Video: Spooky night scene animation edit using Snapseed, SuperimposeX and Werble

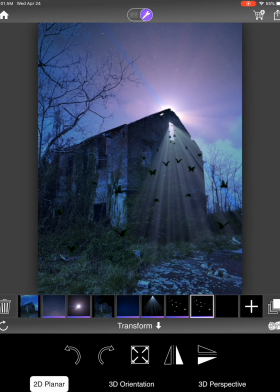[12:18]
So it looks like from everywhere you have these dark moths or bats or whatever flying into the window with the magical light. So that looks nice.
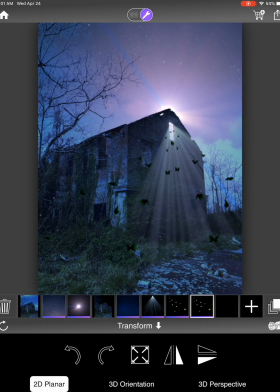[12:34]
Now I'm going to add some Halloween effects for the spookiness. So I click on new layer and I
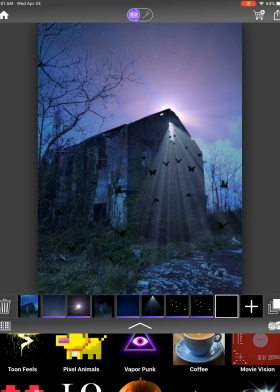[12:48]
click on the packs and go to my Halloween pack.
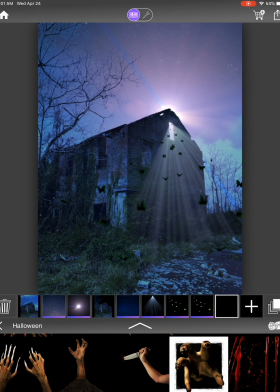[12:58]
So I'll choose this hand clawing, and I'm going to slide it down so that the size is small and keep it somewhere here. So I think I had a hand somewhere like that.
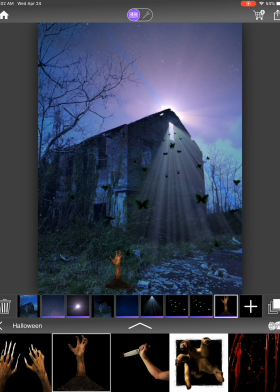[13:18]
And what I did was I slide. I think I'm going to
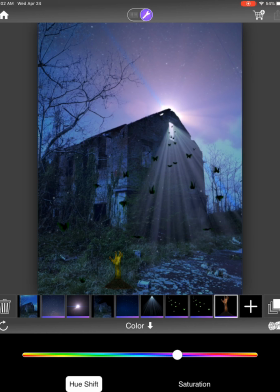[13:29]
change the color of this to suit the scene a little better. Maybe the blue will match the night scene. So the hand is there.
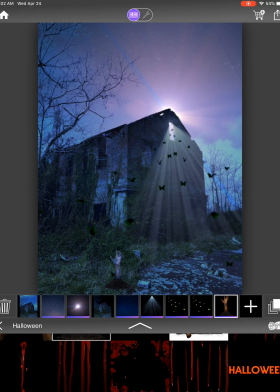[13:42]
Then I'll go back to my Halloween pack and I'll see what other effects I can add.
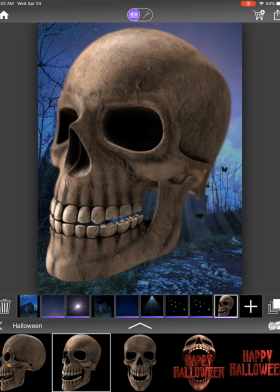[13:48]
Maybe this skull looks interesting. So choose the skull.
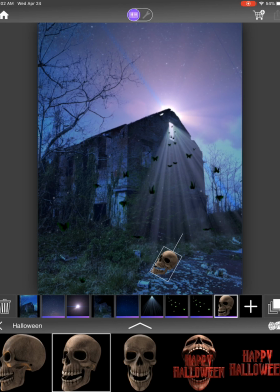[13:58]
Put it in this way so that the light somehow matches the lighting of the scene.
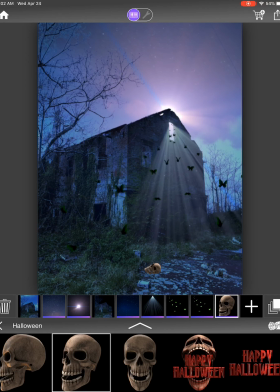[14:13]
And I'm going to adjust the color of the skull again.
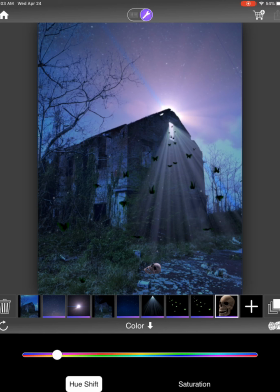[14:20]
So click on color and give it a bluish scene to get match with the ambience of the night scene. So what I thought was, just for the heck of it,
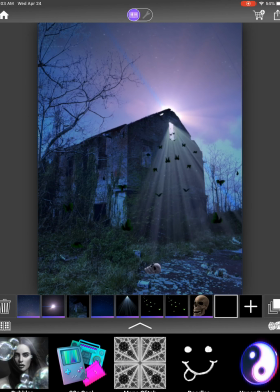[14:39]
and there's no real rhyme or reason here, I decided to add some
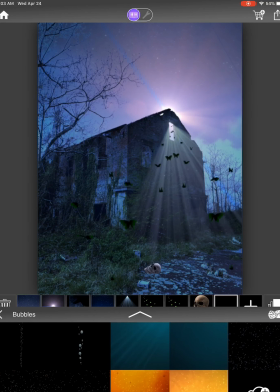[14:47]
bunch of bubbles
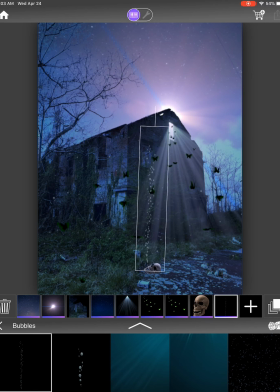[14:52]
coming out of the skull like that. So it's going towards the window. If the same trick can be applied to reverse the bubbles,
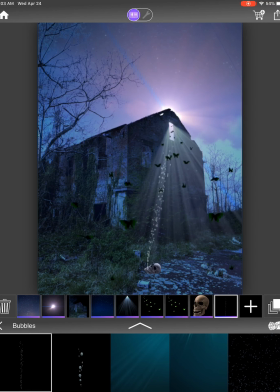[15:13]
if that is more interesting. Now, to give it some foreground elements, I decided to go back to the Halloween pack. So,
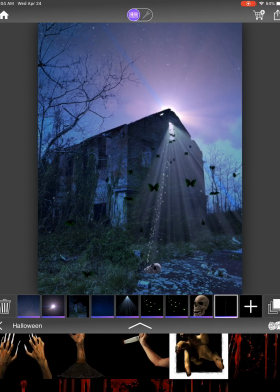[15:37]
where's Halloween? Here we go. And this moon looked nice.
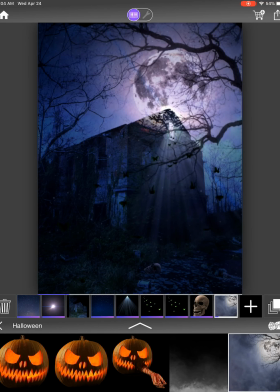[15:44]
So I click on the moon.
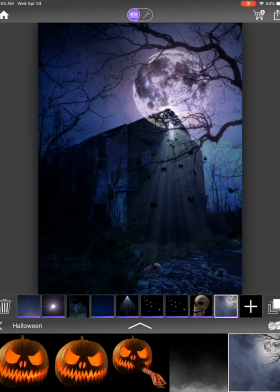[15:48]
The only thing is the tree is blocking it, so I wanted it to overlap with the existing tree. So I slide it on the top.
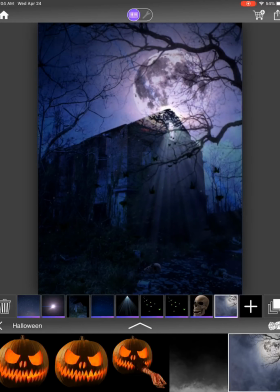[16:02]
The layer button is not cooperating with me.
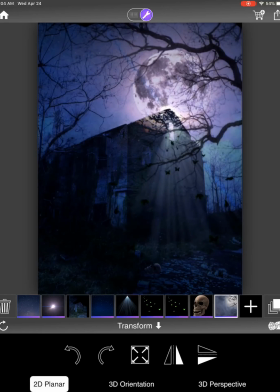[16:07]
I go to transform and flip it around the y-axis.
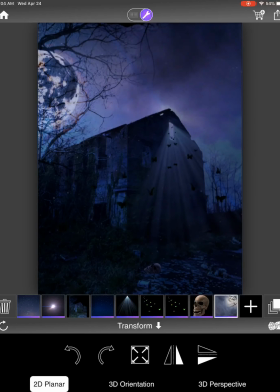[16:14]
So now I have a moon with the branches actually moving,
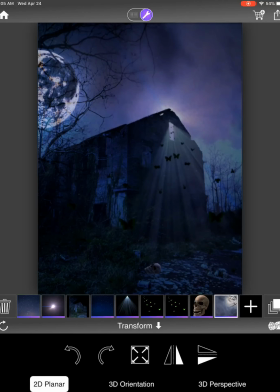[16:20]
which look nice, but the clouds are too dark.
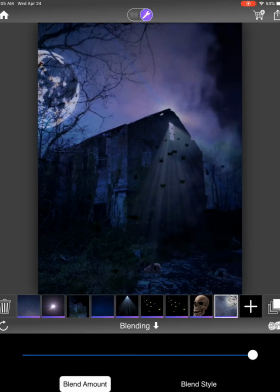[16:23]
So I'm going to blending and reduce the blending, and let's see how that looks.
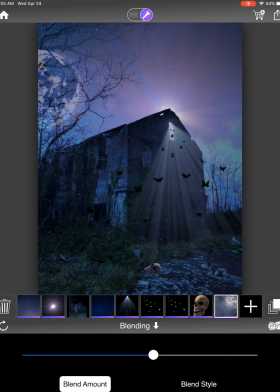[16:32]
It's still too dark. Okay, that looks nice. There's a little bit of blending, but you see the moon and the thing.
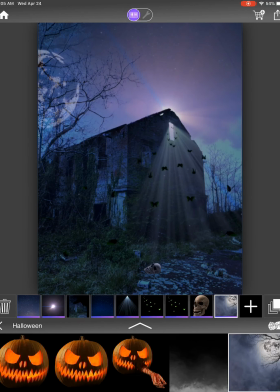[16:47]
Now we go back to the Halloween pack, see what else we can add.
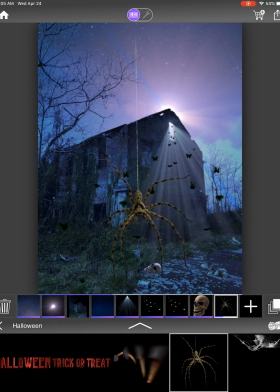[16:53]
So how about a spider and a web? So this is the spider I'd like to add.
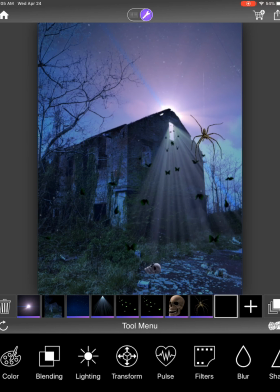[17:05]
And next layer I want to choose is, I went to the web.
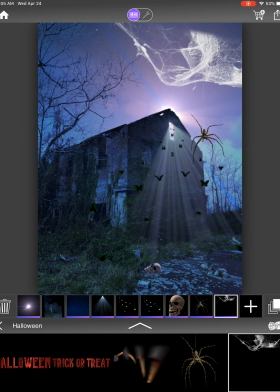[17:17]
And maybe put it somewhere here in the corner. The only thing, of course, is being a night scene, the web should be dark.
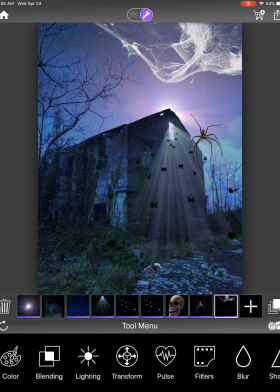[17:29]
So slide this, go to lighting, reduce the
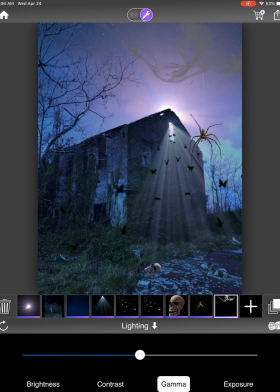[17:37]
lighting, go to gamma, increase it, contrast, increase it, or decrease it actually in this case, and exposure.
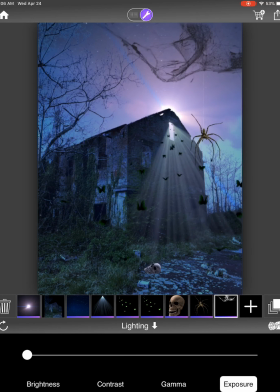[17:49]
So we've got a spider web and a creepy spider. But I also decided to add some plants in the front. So click on plus,
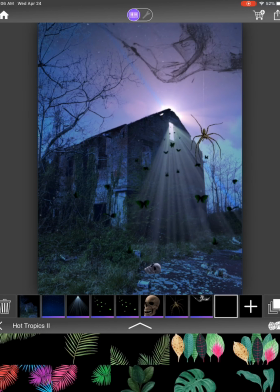[18:06]
go from the Halloween and go to hot tropics. I think I chose maybe this leaf here
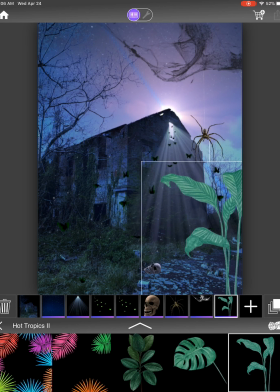[18:15]
to give it something in the foreground to add interest. So that looks nice, except it's too bright.
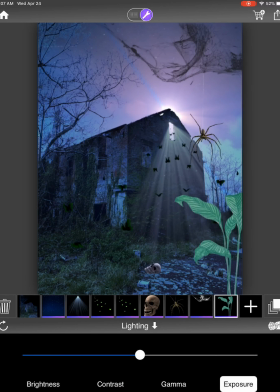[18:31]
So once again, adjust the lighting, reduce the lighting,
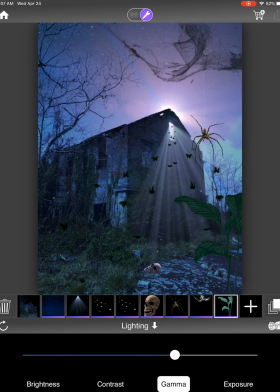[18:39]
maybe gamma, increase it so that it becomes darker and almost like a night silhouette. So we have some movement there. And I think somehow I
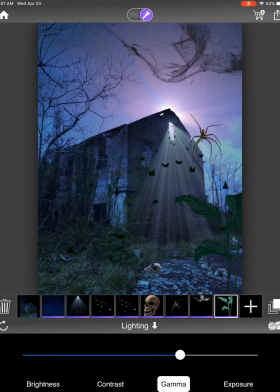[18:55]
erase the bubbles coming out of the skeleton's mouth, but it doesn't really matter. You get the idea. So this is how I created that haunted Halloween scene coming out of.
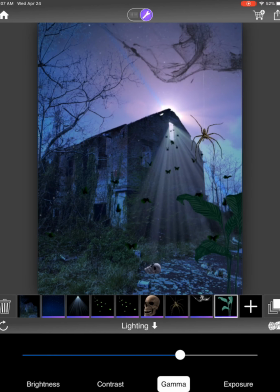[19:13]
I've also been erasing other, instead of selecting new layers, I have accidentally been overwriting layers.
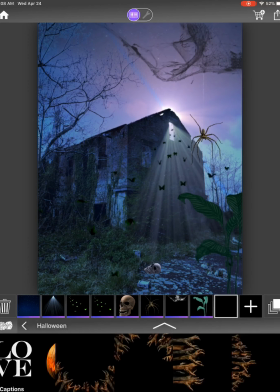[19:21]
So I had to click on plus, go back to the Halloween scene, and I think the Halloween night,
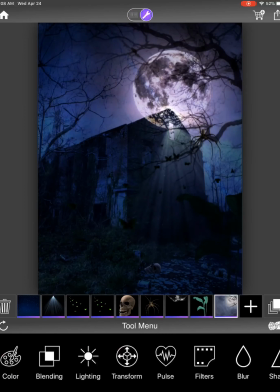[19:29]
I kind of lost that. So again, quickly go back to transform, mirror it,
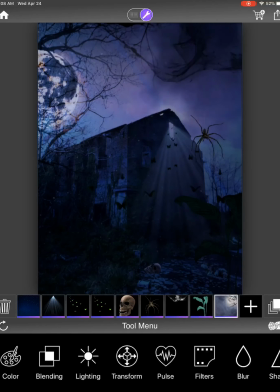[19:37]
and click on transform, blending, reduce it,
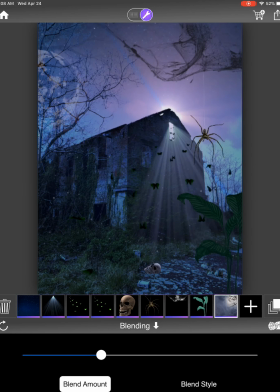[19:45]
because I'm losing the elements that I had added earlier by not clicking on new layer when I add new items. So basically this was how I created that scene.
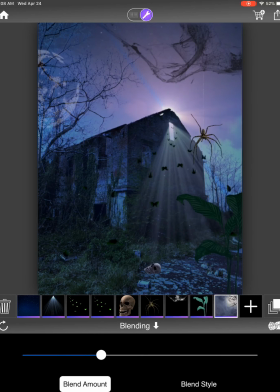[20:02]
When you're ready and happy with what you've done, click on the top right, the square that's
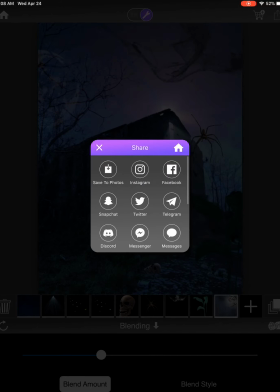[20:11]
going to create the verbal animation. I usually save to photos, save video, 20 seconds, and that's it. All done.